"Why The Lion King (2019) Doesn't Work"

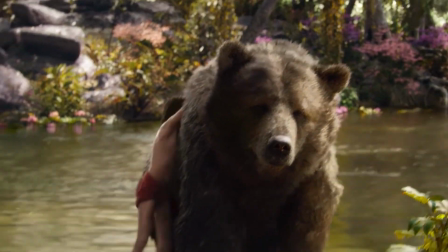[8:16]
At least then you would have the expressions from the human character bearing the emotional weight of the movie. The Lion King doesn't have that.
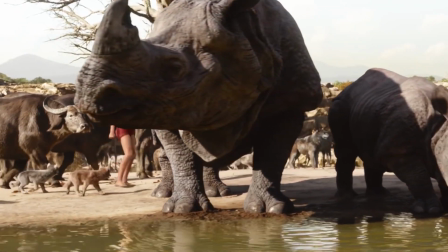[8:22]
And even if The Jungle Book has a human character, that doesn't automatically mean that the animal character should be full-on photorealistic either.
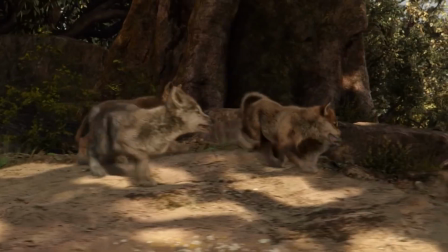[8:28]
You're still supposed to empathize with these characters and you're supposed to somewhat relate to them.
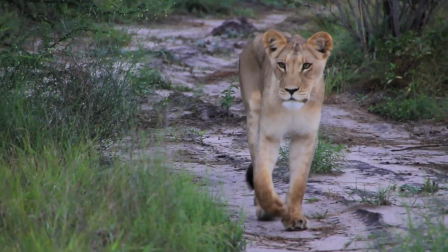[8:32]
It makes it infinitely harder to do that when you have a realistic big cat staring emotionlessly forward.
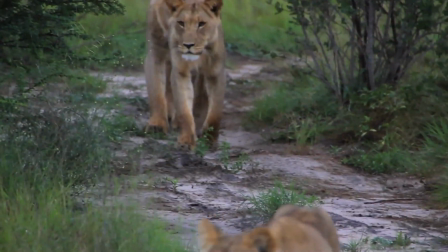[8:37]
So what if giving them the expressions that they don't naturally have make them look more human? You're showing this to a human audience.
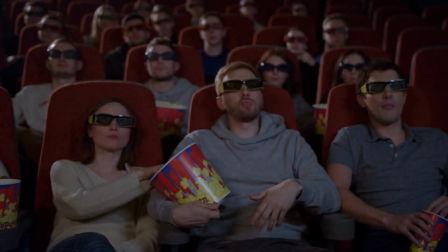[8:44]
You aren't showing it to an audience of actual lions who can appreciate your accuracy. It's impressive visually, but you lose the purpose of the original movie along the way.
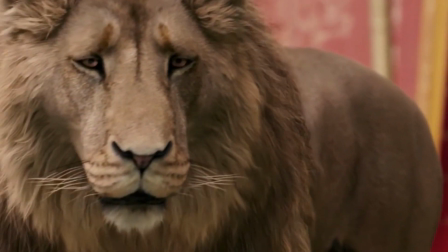[8:52]
If you took the facial expressions and exaggerated them, then yes, you would lose the full realism you were aiming for.
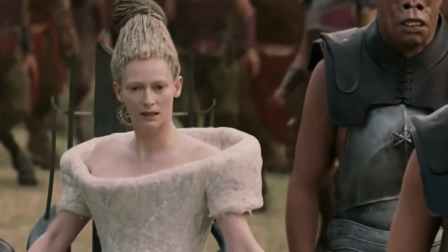[8:57]
But you would also gain back the emotion given through facial expressions while also taking away the uncanny valley vibes.
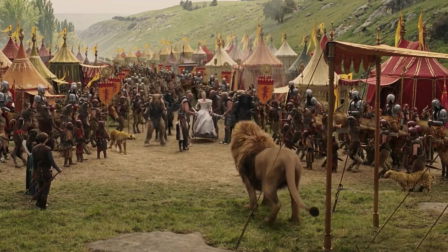[9:03]
This has been done before in Narnia, The Lion, the Witch, and the Wardrobe with Aslan.
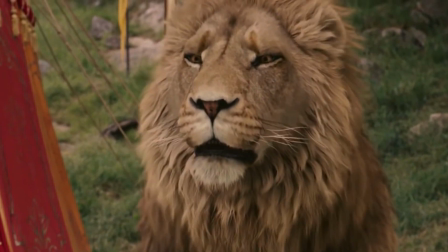[9:08]
Aslan had so much expression and wisdom just in his eyes that it was easy to tell what he was feeling.
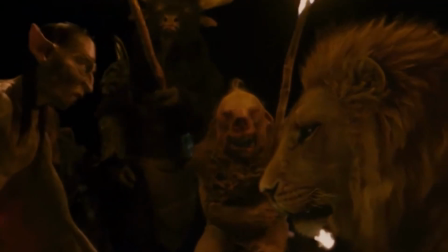[9:13]
In his sacrificial scene, for example, his eyebrows were creased to give the sad and helpless look.
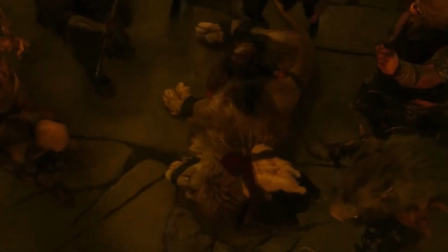[9:17]
When he's knocked down and they start cutting off his mane, he stares forward helplessly as he allows them to demean and torture him.
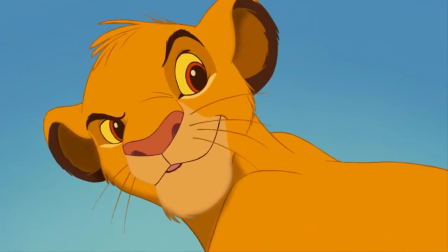[9:23]
You can see his expression go from a glare to a helpless look of longing. With anthropomorphizing lions specifically, it's all in the eyebrows.
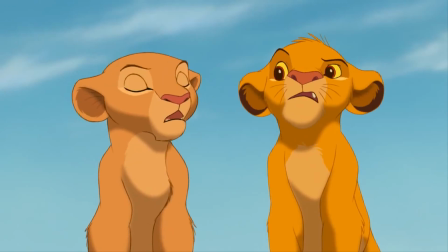[9:30]
The 2D Lion King used the same method, albeit in a different and much more pronounced style.
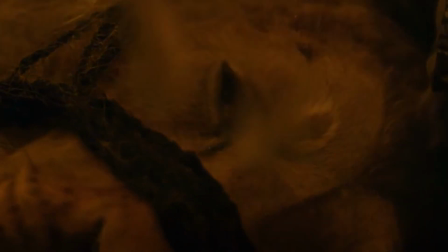[9:35]
While they're cutting his mane off, he looks upwards and you can tell he's suffering and just wants the torture to be over.
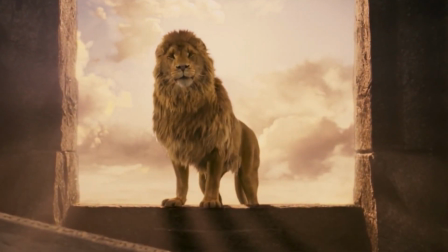[9:40]
Then later, when he's resurrected, they make him look happy by giving him the ability to smile through raising the ends of his mouth.
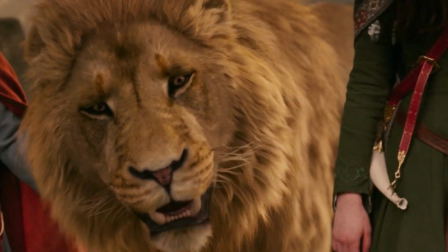[9:46]
It's not something that a lion is physically capable of doing, but it adds so much expression to an otherwise real-looking animal.
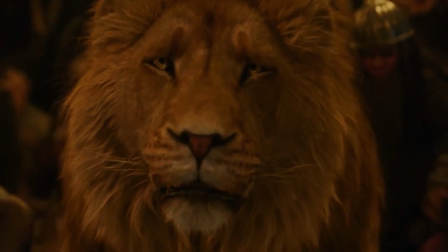[9:51]
Most of his expression, however, as I said, is in the eyebrows. He widens widens and narrows his eyes accordingly.
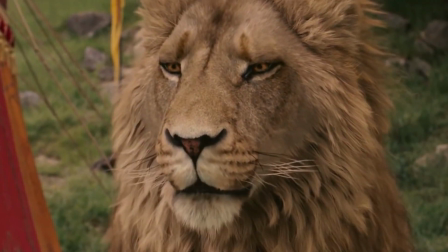[9:57]
Coupled with the ability to move his mouth in ways that a real lion couldn't,
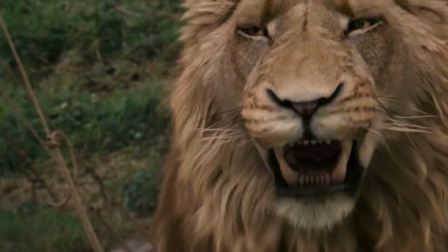[10:01]
it makes Aslan an incredibly well done CGI lion who is brimming with the emotion that he needs to portray for whatever scene he's in.
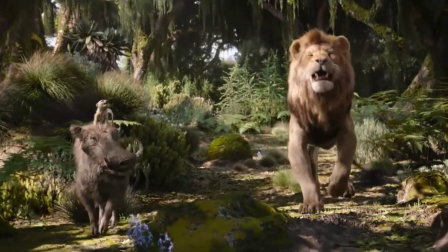[10:08]
While he very clearly isn't a real lion, it still did its job and looks better than the attempted photorealism at play here.
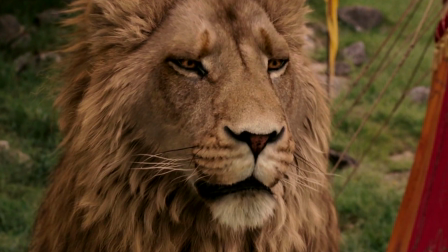[10:14]
The director on that movie knew that placing a real lion into their movie wouldn't work and give the same emotional punch that it needed to,
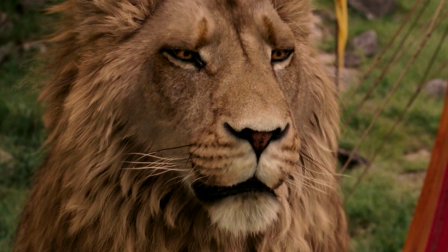[10:20]
so instead they opted for stylized realism, and it worked really, really well, even to this day, regardless of the fact that the movie was made back in 2005.
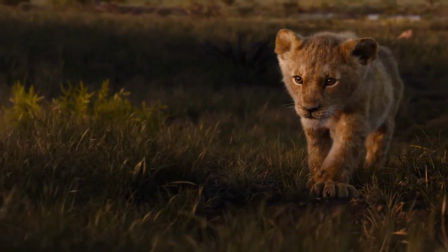[10:28]
If The Lion King 2019 was less restrictive in what attributes they did and didn't allow, we'd probably see just as much emotion come through in their scenes as well.
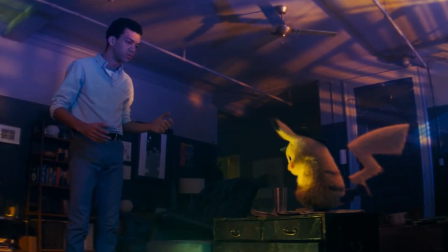[10:36]
And if we wanted to use a more recent example, Detective Pikachu is an excellent one.
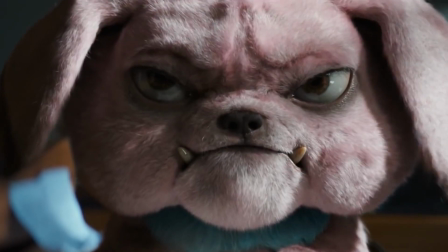[10:40]
The reason a lot of people like this movie was because the director didn't attempt to go photorealistic with the Pokemon designs.
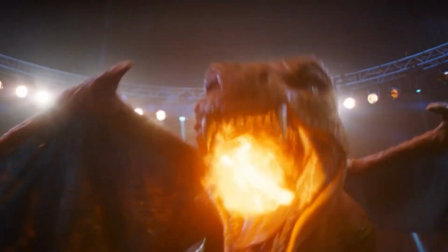[10:46]
There's still creative freedom in them that isn't bound to the rules of nature, and they still were able to emote in a way that is, in a word, human.
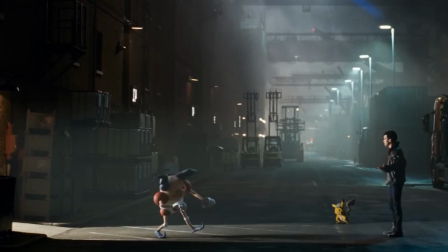[10:53]
If Pikachu had a photorealistic yellow rodent face, then I doubt the comedic or emotional moments would have worked as well as they did.
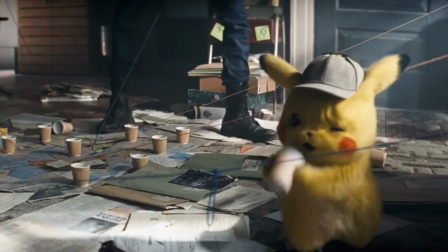[10:59]
Sure, the Pokemon don't really fool your eyes into thinking that they're real, but they don't have to because they still serve their purpose regardless.
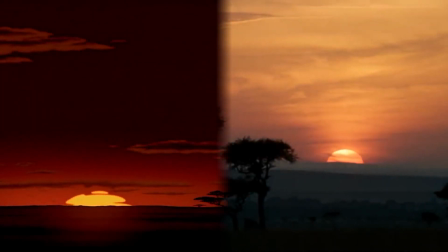[11:06]
To drive the point home further, let's take a look at the original animated film, The Lion King 1994, and compare it to The Lion King 2019.
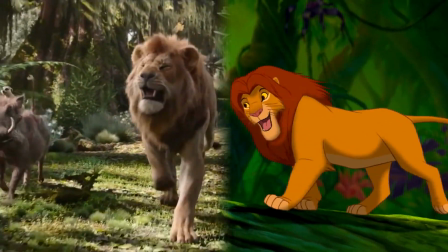[11:14]
Let's start with the scene that made me make this video, Hakuna Matata. Now, let's take a look at the animated version first.
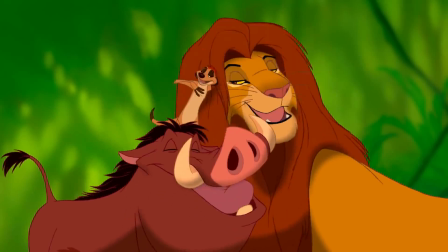[11:20]
We're only going to look at the portions that have been shown to us from the live-action movie thus far. It starts off with Simba looking confident, his strides proud.
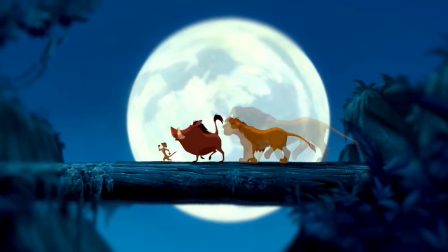[11:27]
He has a smile on his face and is harmoniously interacting with both Pumbaa and Timon.
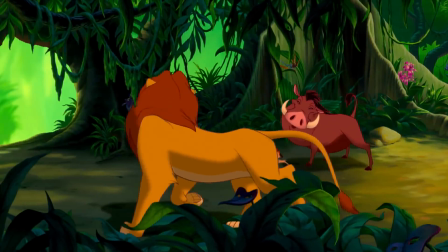[11:32]
Instead of being in one area, the movie shows them in multiple areas within their private, lush, and colorful paradise.
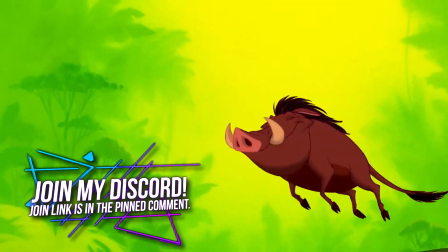[11:37]
Timon, Pumbaa, and Simba jump off into a body of water, and even in the splashes we can see parts of their personality and visual comedy at play.
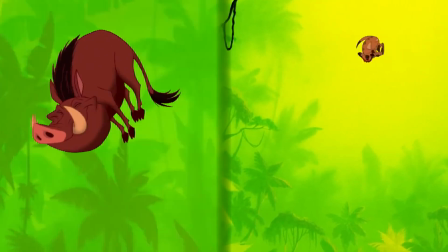[11:44]
For example, how Pumbaa makes a tiny splash in the water and Timon makes a bigger splash than Pumbaa.
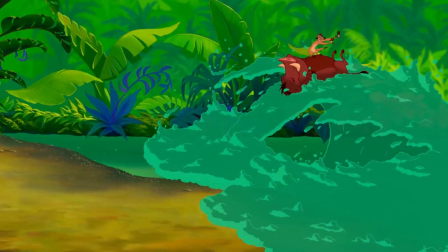[11:49]
Then Simba comes in and creates a wave, pushing the trio to shore. Timon surfs to safety using Pumbaa's belly as a boat, showing off their character dynamic.
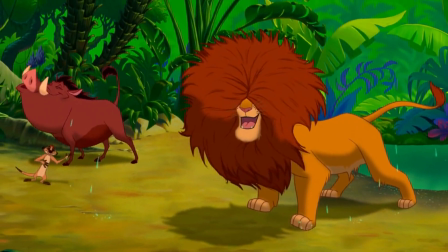[11:56]
Even Simba coming out of the water and shaking his fur dry shows his carefree personality and creates a visual gag for the audience to laugh at given his puffed out mane.
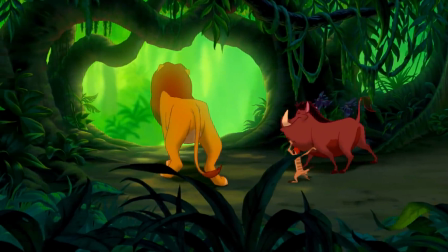[12:04]
The three then walk off with a bit of a bounce in their step which emulates dancing.
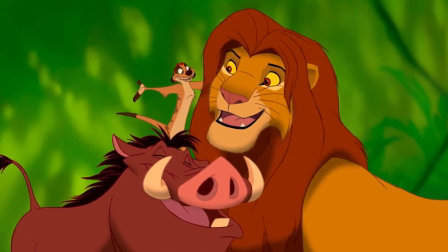[12:08]
Their moods and emotions are clear here, from the cool relaxing colors to the way that Simba, Timon, and Pumbaa carry themselves.
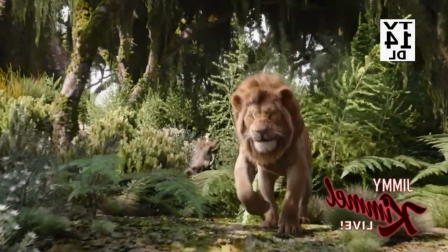[12:13]
Now, let's look at the live action version of this part of the movie. It starts with Simba jumping out into a very dull looking environment and into the camera view.